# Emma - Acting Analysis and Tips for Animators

Welcome back to Anacly Analysis and Tips for Animators and today I'm going to take a look at the movie Emma and it's going to cover a bunch of stuff.
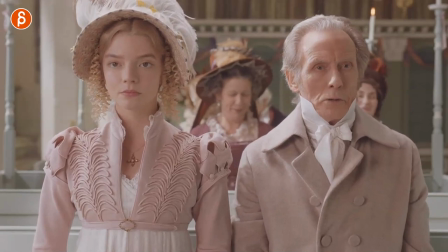There are a lot of clips of course talking about props as I always like them. It's going to be a character awareness of their surroundings, acknowledging all the characters, anticipation, just there's so much to cover.
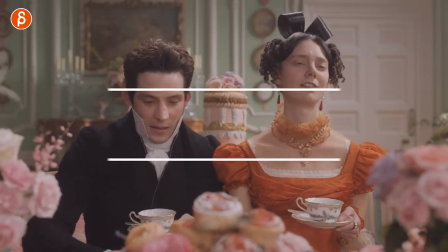It's going to be awesome so let's go. I got 12 clips here and they're going to be shorter clips, nothing really long but I think really applicable to animation. You can take the idea and build on that idea and do it for your own shots can be really cool but before we get into this hi my
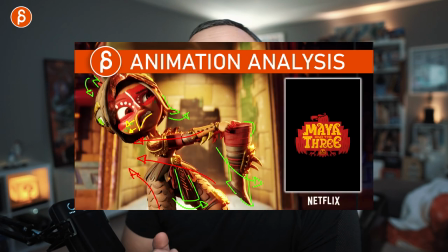name is Jardine I do acting analysis clips like these I do animation analysis clips I do animation lectures I do animation news I do rig reviews product reviews I do a bunch of stuff and it's my pitch at the beginning this is the channel browse around if you like it subscribe that'd be awesome and if not maybe at the end of this clip you will who knows but that is the pitch let's get to the sequences and
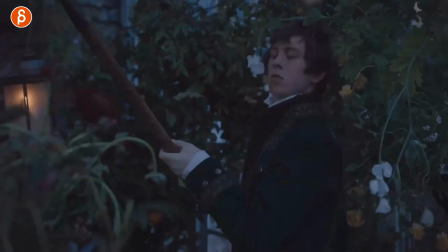let's start with props right away and what is it she is in here checking things out and you got this guy
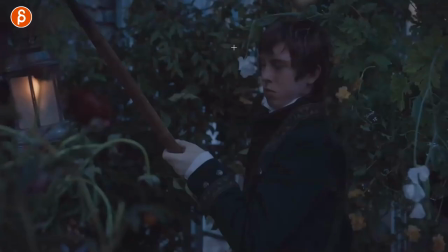who has to handle the light so she can see things and it's this moment here.
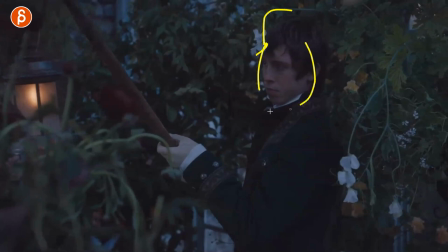Yeah it's this conflict thing so that's it's not just about a prop and a prop here that creates something interesting for this character to react to. One of the things that I mentioned to my students is that if you have a character doing anything, this could be a pantomime, this could be lip sync, this could be anything, a weight assignment,
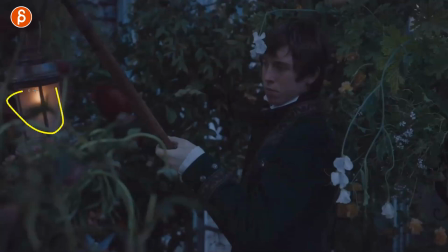this could be kind of a lightweight assignment whatever, you add a conflict so this could be maybe this gets really hot, hot to hold how he's going to deal with this while trying to perform his job. This is in his way.
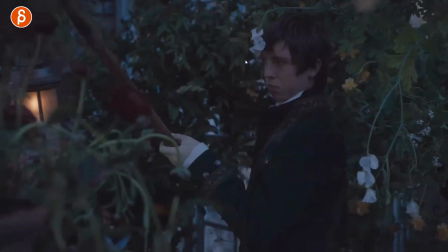It's going to bother him. So any type of conflict like this, anything that is a problem for the character is interesting for the audience to see because we want to see what the character is going to do to fix that problem.
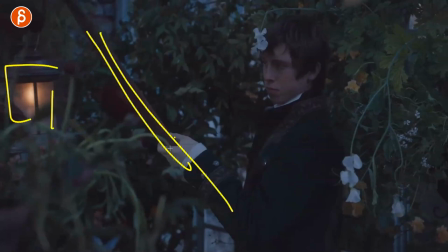I think it's going to add an extra layer to your animation instead of just doing a wait assignment, that's your prop, and that's it. Anything where we get to see a bit more reactions and how the character is going to get out of that problem is, at least to me, very interesting to watch.
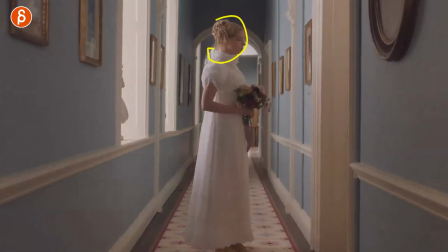This one is a classic, and I mentioned that in previous, TV shows and movies it's always interesting but it's to me when a character is in front of a door this could be a curtain this could be anything a character has to go through something to another side with either an audience another
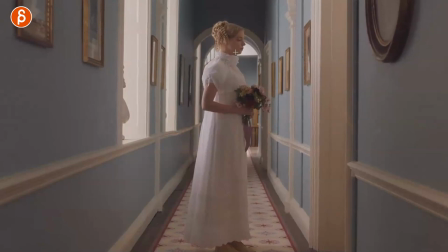character a job interview whatever you want to do and it's for you as an anime really interesting because you can do your pantomime in there they're in a certain state of mind they're going to prepare that might be already gear change and then they're getting ready and then they get to the door
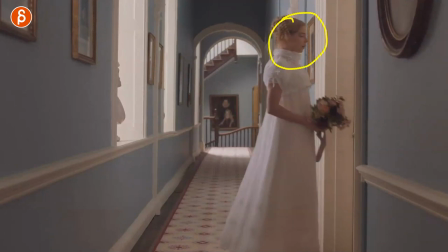so that's already so much you can do with a shot in terms of pantomime you can even have a bit of lip sync in there if you want to but the
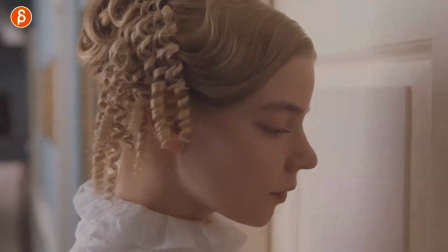thought process and reactions on the face would be great this continues though where she is knocking she is trying to hear something
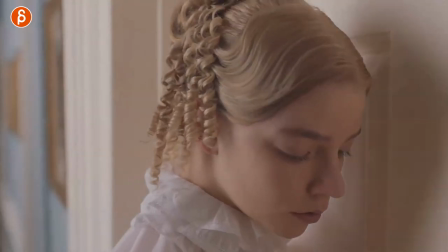and then he continues with her it is also a cool setup where they are both listening right you got the mirroring of this and this
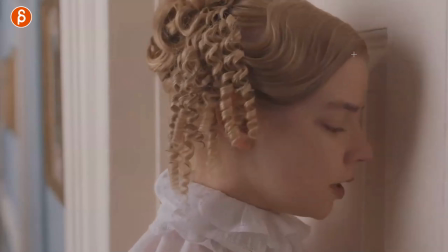then as they start talking it's kind of interesting setup where in a way now you can build in some potential subtext so the lip sync would say something
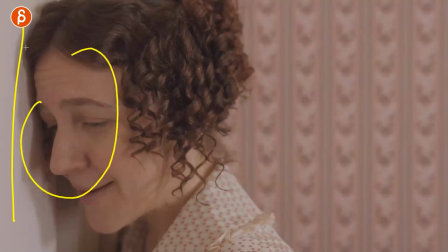but she actually feels completely differently and she can just like her because the door is hiding them and then as you go forward you have that reveal and
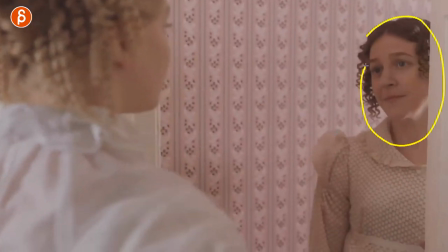that again could be something of maybe she did not expect whatever that person that person holding something there could be some interesting reaction and then
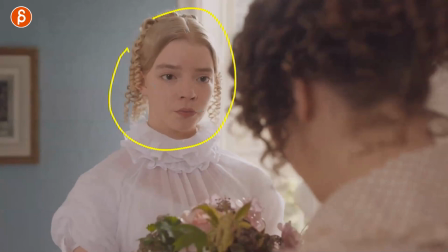you can even have a proper reveal and that's going to be some form of anticipation of i hope she likes it then you have anticipation and a reaction to
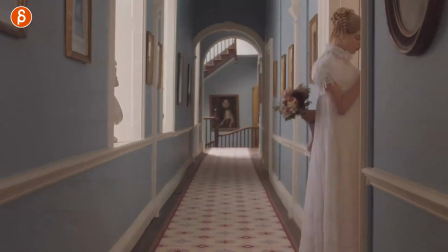that here so there's a lot in here going from i'm getting ready i'm summoning the other person what But it's going to happen between
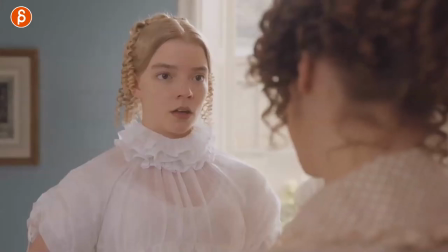that interplay here and then the opening and the reveal. And there's so much you can do on their faces.
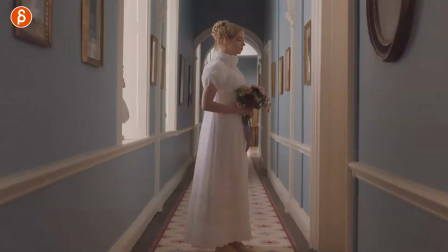And again, you can keep it like this, right? You don't have to do the full body. This is cool to see some full body animation as well.
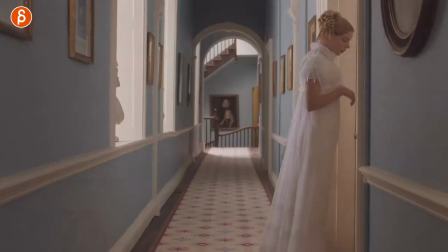But you can keep it like that. So that whole setup, that whole thing with two characters, a door, knocking, the talking, there's so much you can do as an animator.
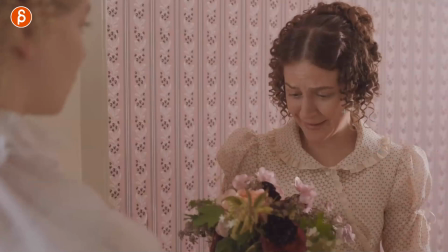There's performances, it's just a really cool setup that I would highly recommend that you steal and of course change, but use it as your own.
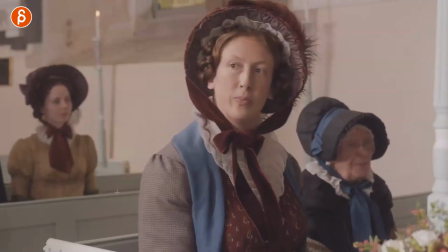This clip is about surroundings and how people are aware. I love this in the movie when she kind of, she whispers it in such a cute way.
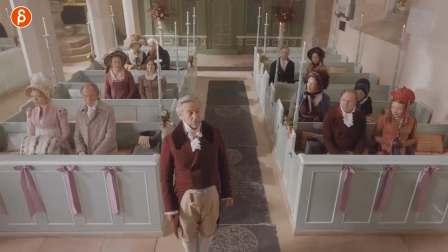And no one hears it and she says it a lot louder right there. And you can see how, if you watch the whole crowd here, everybody has a reaction. They turn, he turns.
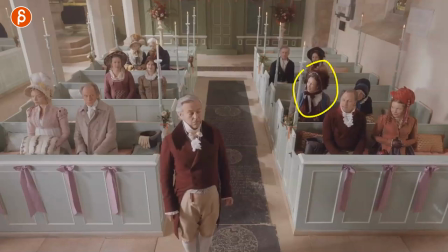And it's just a reminder that if you have a character, say something, something really loud. Make sure that it does influence the rest. Does it influence people around them? Do they hear it? Maybe, you know, like an older person maybe doesn't hear. That could be the contrast of everybody's turning except for her. Could it be something in nature where it startles animals?
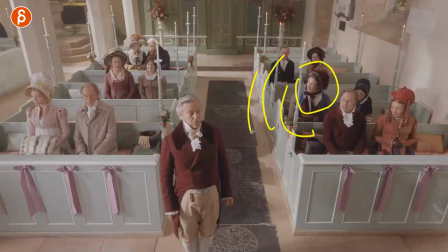You mean like anything where someone does a big sudden move, something really loud, a big, I don't know, a weight lift and dropping this. They're not just acting within that vacuum. Anything that they're doing is going to have a reaction to the outside. and I would make sure that people on the outside, characters,
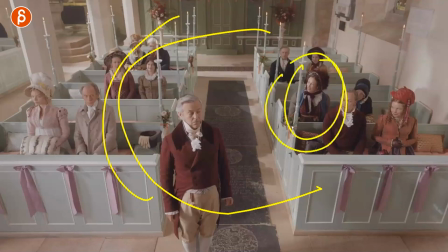anything that's around that character is reacting to her in this case so that it feels more like this is a world where they all live together.
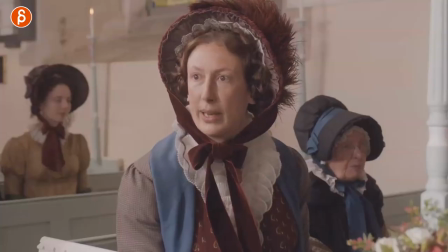And this continues on where she keeps on talking, keeps on talking until she says something really loud and you can see his reaction if you watch him.
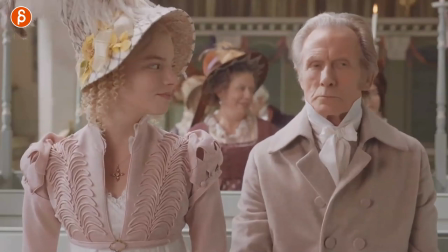That's something. Because again, she says something really, really loud. So for you, it doesn't always have to be right there, right?
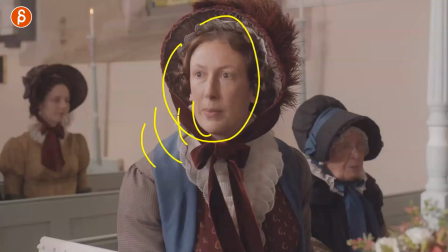You don't have to, as I always say, you don't have to show the lip sync all the time. you can start and then you can cut to something else but the
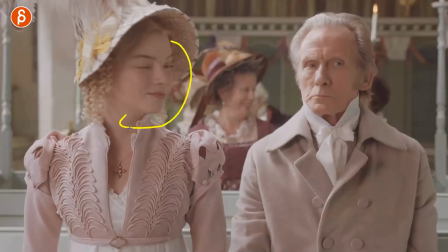lip-sync is still there but now it's about the characters reacting someone that could be happy or annoyed or pretending someone still
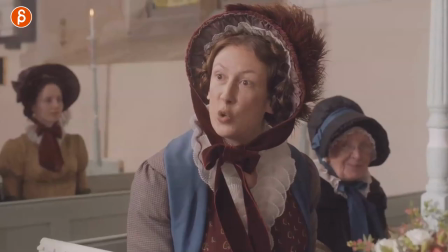reacting to the loudness of it and so on to me this is also really interesting setup and I highly recommend that you consider that for your shots this is more
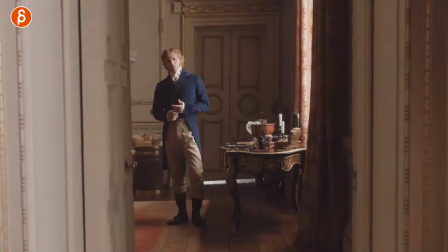on the simpler side but I love it just because this guy is getting dressed by his servant here he's getting the jacket on
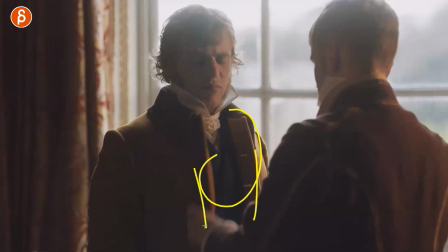and so on but what does he do at the very end when he's ready right everything is done he's done with this and he does this
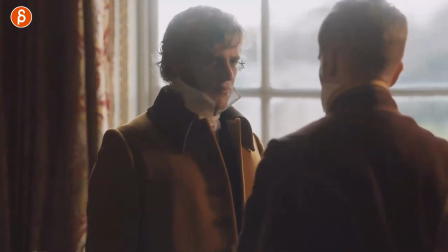and i have another clip that does that again later on but it's a small acknowledgement of thank you and this could be something with a smile or even just lifting you know the hand and brushing this guy off i get out of here i'm ready whatever you want to do it doesn't have to be nice it can also be somewhat mean if it's a villain but it's again the acknowledgement of the surroundings this character does not just live in
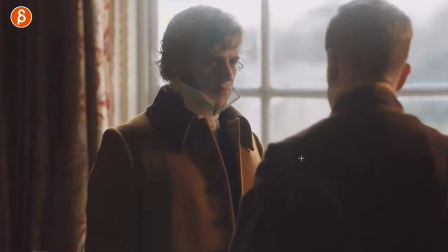that vacuum within that scene this character did something and in this case that character helped him so how is he going to react to that i think little things like that are just going to open up the scene give some layers to your characters and just expand the shot beyond just the you
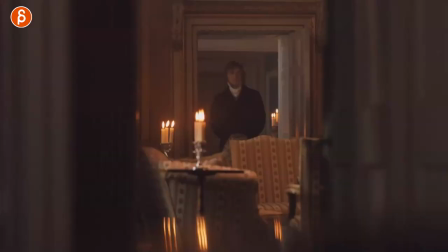know what is this character doing here animating things and body mechanics and that's that this one is a fun setup in terms of lip sync again and this can be on screen or off screen
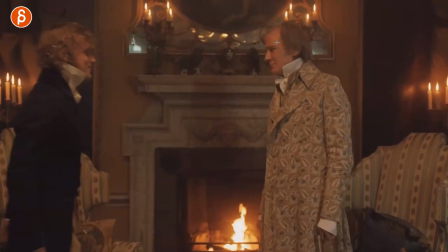so he comes in here she is playing the piano and he says hi gestures to sit down and
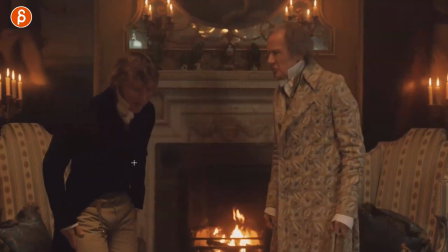as we're about to he starts talking and just because it's more polite for him he gets back up to listen say oh okay and
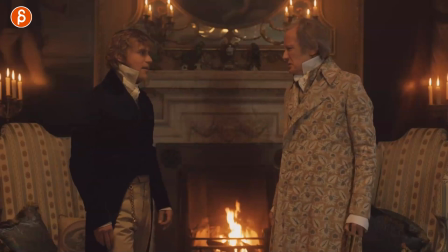then he does it again and then they go back up and i like this that idea as a setup where this could be you don't have to do this this could be an audio cue from the outside so maybe this character is trying to just one character in the shot trying to sit down and
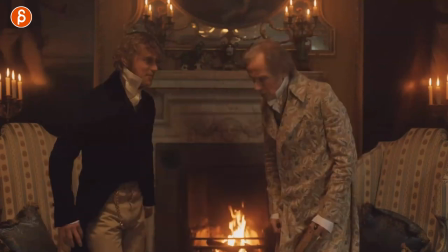maybe something happens and he has to get back up to me this is fun because a it's a variation of a sit down where try it once
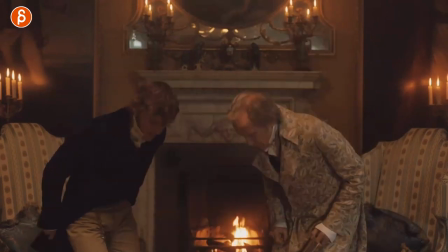try the second time then you actually do it so there's different contrasting ways of sitting down first it could be just i'm ready to sit
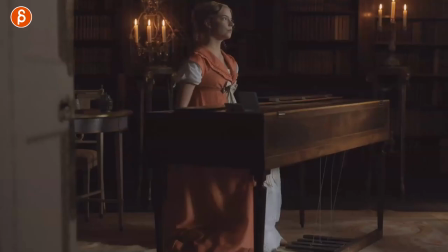down second one could be an annoyed and then the last one could be ah finally and also the contrast of how they sit if you have multiple characters
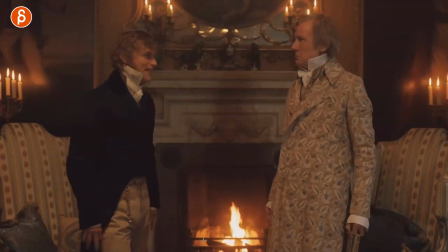but it's like that as a setup that it's kind of a variation of a sit-down assignment that could be reacting to audio
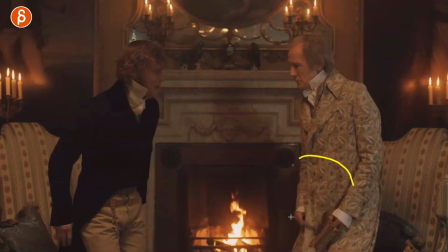cues or maybe something else it doesn't have to be a character or like a human could be something else happening here that prevents this character from sitting down i was
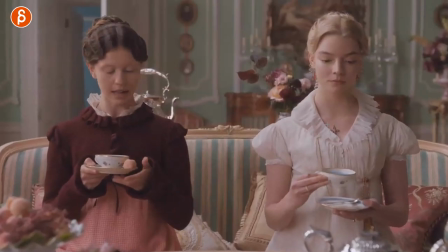like that as a setup and it's kind of cool this one is fun too in terms of contrast like she is used to sitting like this holding
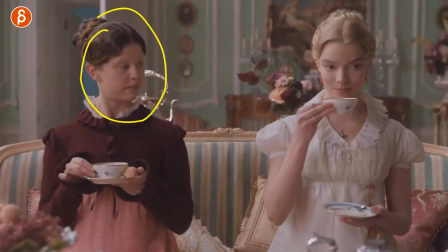things like that that's just the way she does it she's somewhat new to it and she can see that she's checking on her like oh why
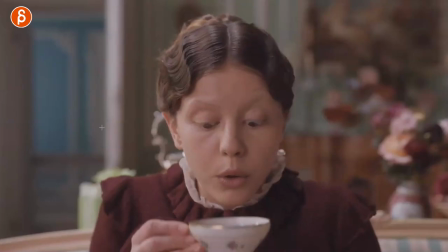am i doing this fingers are holding this okay gotta do that and try
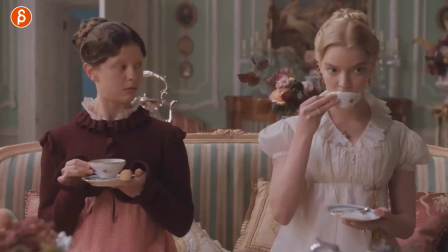try to drink like this she's super cute and And that to me is just fun just because they're doing both the same thing, right? Drinking and drinking out of the teacup. But the way they're doing it is, of course, different.
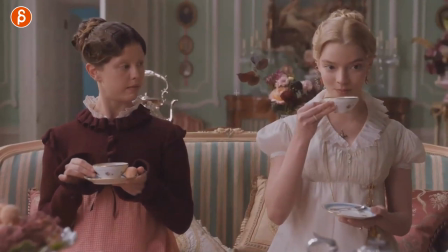There's a different contrast depending on, for you in general, this could be a status difference, right? This could be they're used to something, they're new to something. But it's also fun for contrast. And for you as an animator, you're showing off, I'm doing the same action, but in a different way based on personality and attitude and character.